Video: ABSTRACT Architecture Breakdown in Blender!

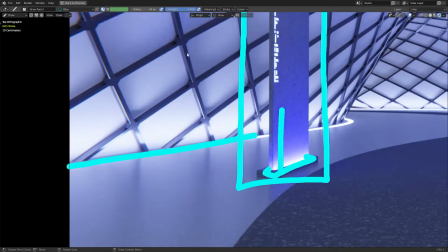(4:07)
This is helped by having a high contrast between the supporting structure and the background, because if the background was as reflective as the supporting structure, then the supports wouldn't look as unique because the light would be reflecting off the background in the same way. So having it like this means we get these interesting peaks of lighting coming off of the supports.
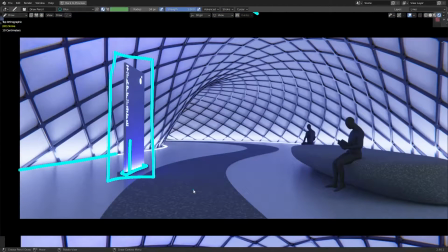(4:24)
But you'll notice there's still a lot of empty space going on, and if you don't know what kind of 3D details to put in there, then there is one cheap but really cool trick you can use.
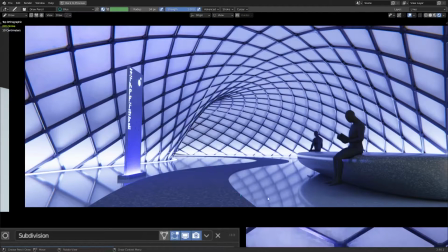(4:33)
Reflections. Basically, you can use the content already in your scene to make things more interesting by simply reducing the roughness on the principled BSDF shader. Now, of course, you should only exploit reflections where it's appropriate. If you use them everywhere, this scene will look very cluttered and complex and weird.
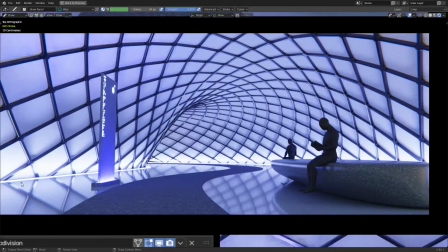(4:47)
But I think for a floor like this, it works pretty well. So the vast majority of the lighting in this scene is coming from the emissive strips around the outside.
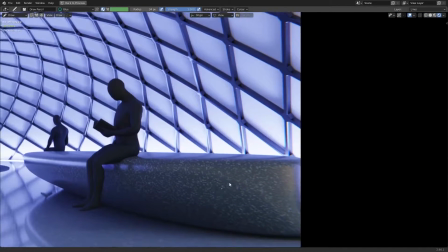(4:54)
But also, if you look very carefully on the right here, you'll see that there's some yellowy light coming in.
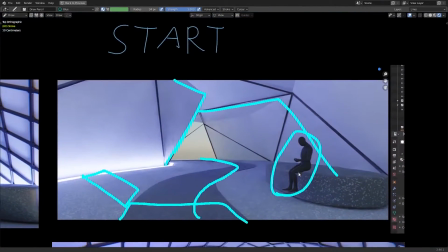(4:59)
And this is because, as referenced earlier, if we take a look at one of the original images, we have the Blender 2.9 sky going on here.
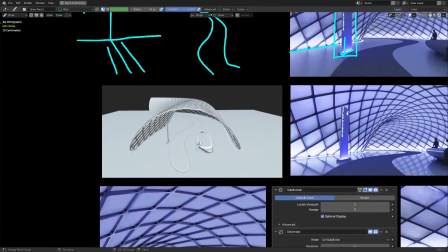(5:05)
Now the reason it's bleeding in on the right is because this is what our structure looks like.
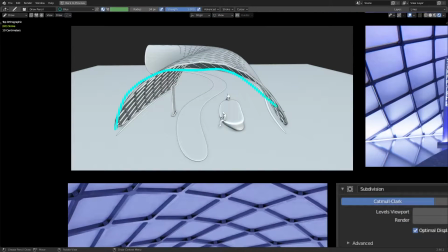(5:10)
So we basically have our outside boundary here, the camera is pointing inwards this way, and we have light which can bounce off of this surface and come in and then affect the objects here.
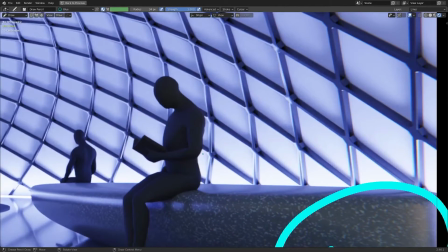(5:21)
I think this is fine because without it the scene is a bit too dark and if you look carefully even though the character's black there's still some subtle very faint yellow light bouncing off of him.
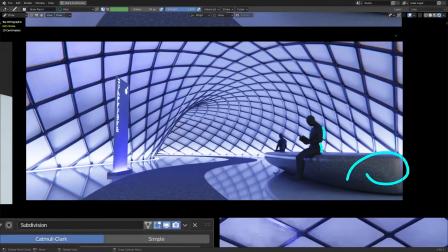(5:30)
The viewer looking at an image like this has no idea what's behind the camera so it's perfectly safe to have different, even faked sources of lighting coming in from the outside, so long as it's not so powerful to the point where the rest of the content inside of the scene stops making sense.
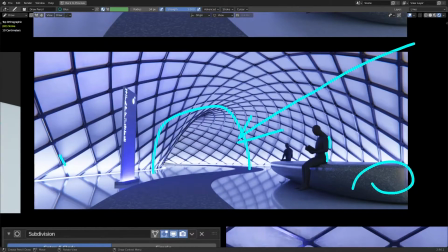(5:44)
Now let's take another look at the wireframe supporting structure.
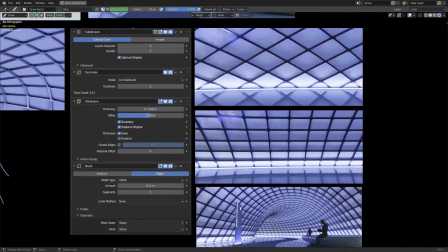(5:48)
So if we look down at these images, see here on the left I have the modifier stack which I use to get the supporting structure, but on the right here we have two different versions.
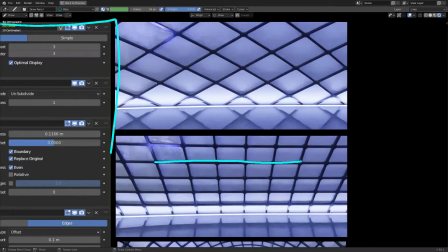(5:56)
The bottom image here shows the kind of behavior you would expect from a wireframe modifier applied to a basic shape which has a subsurf modifier applied and that's because it's working from basic easy to trace quad geometry.
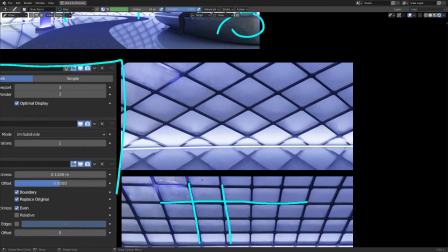(6:07)
Essentially the grid lines up with the boundaries of the original shape but one little trick if you want to rotate the shape of the grid to get these diamond type
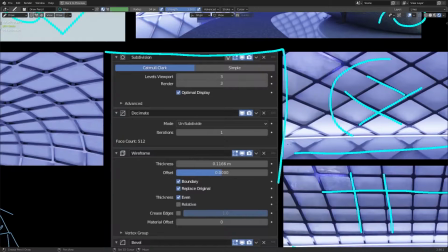(6:15)
structures without affecting the boundaries of the original shape is to use the decimate modifier and set the mode to unsubdivide and then set
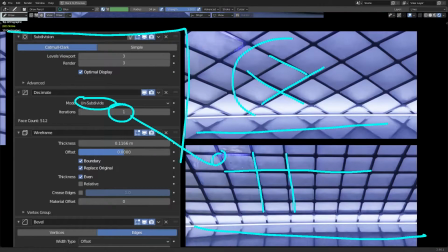(6:24)
the iterations to one. At zero we will end up with the regular grid and at 1 we will end up with the diamond grid.
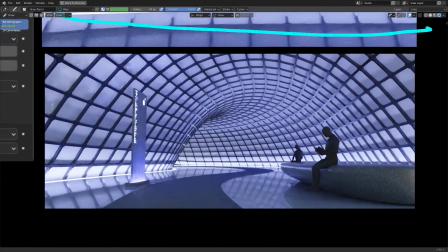(6:31)
And you can see here that while still not too bad it's much less interesting to have the much more uniform grid going on.
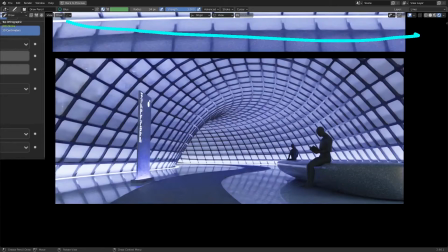(6:38)
I'm sure this would look fine with a lower subsurf value for some kind of old underground bunker but for the purpose of having a more abstract
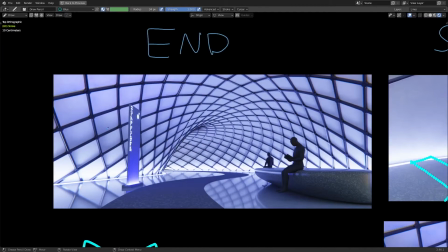(6:44)
sci-fi type environment then I think the diamond structure is a lot better because it looks more interesting as it curves around and follows the path down.
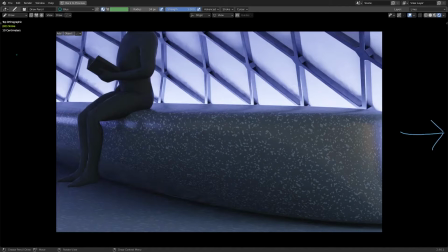(6:52)
Now when making these kinds of scenes I like to try and keep things as minimal more as possible within reason. But there are of course some big exceptions to that as you'll see when I show you the other scene. But for adding detail to simple objects there's one type of material that I found myself using quite a lot and it's basically just a
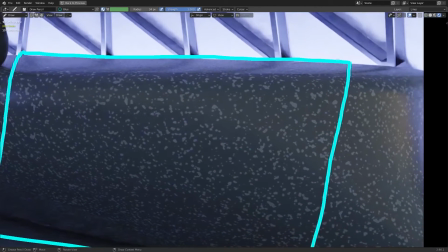(7:05)
simple PBR with a certain amount of reflectivity and this kind of splatter effect which is just generated from a Voronoi texture.
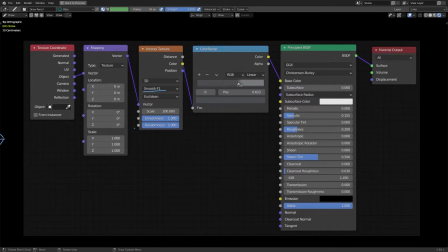(7:12)
So if we look to the right here you can see how that's constructed. We're passing any kind of appropriate vector you like into a Voronoi texture set to smooth f1 so we get a smoother result.
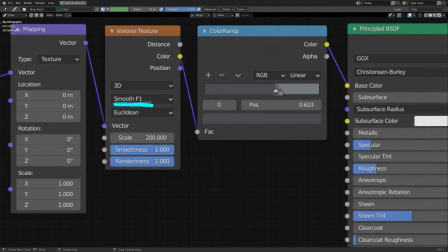(7:21)
The scale is set to 200 and with a colour ramp we have the darker value and the lighter value plugging into the base colour.
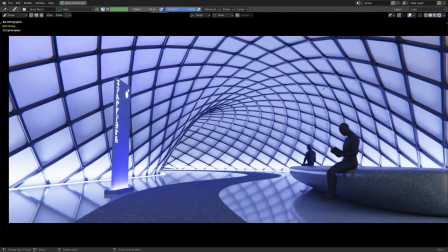(7:27)
So that gets you this pattern. Now if we look back up to the final image you can see that this is used in more than one place.
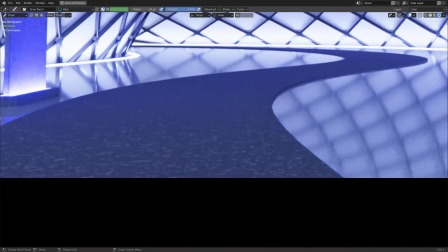(7:33)
So of course we have it on the bench but we also have it on the path and we have it on the reflective floor.
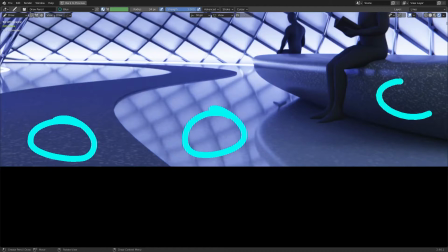(7:40)
But each of these uses has different degrees of subtlety depending on the lighting. So I think it's a good multi-purpose material.
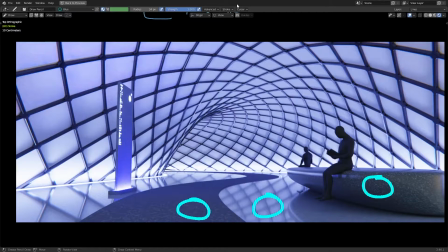(7:45)
It's kind of stylised and kind of ambiguous in implying extra detail on the surface. In the spirit of keeping things as minimal as possible, it really is a question of how little can you do to imply more detail in the scene?
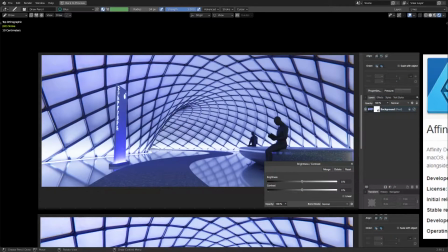(7:57)
But that's not the end of it because when I take renders out of blender I like to manipulate them slightly in Affinity Designer, which is some software I use every day.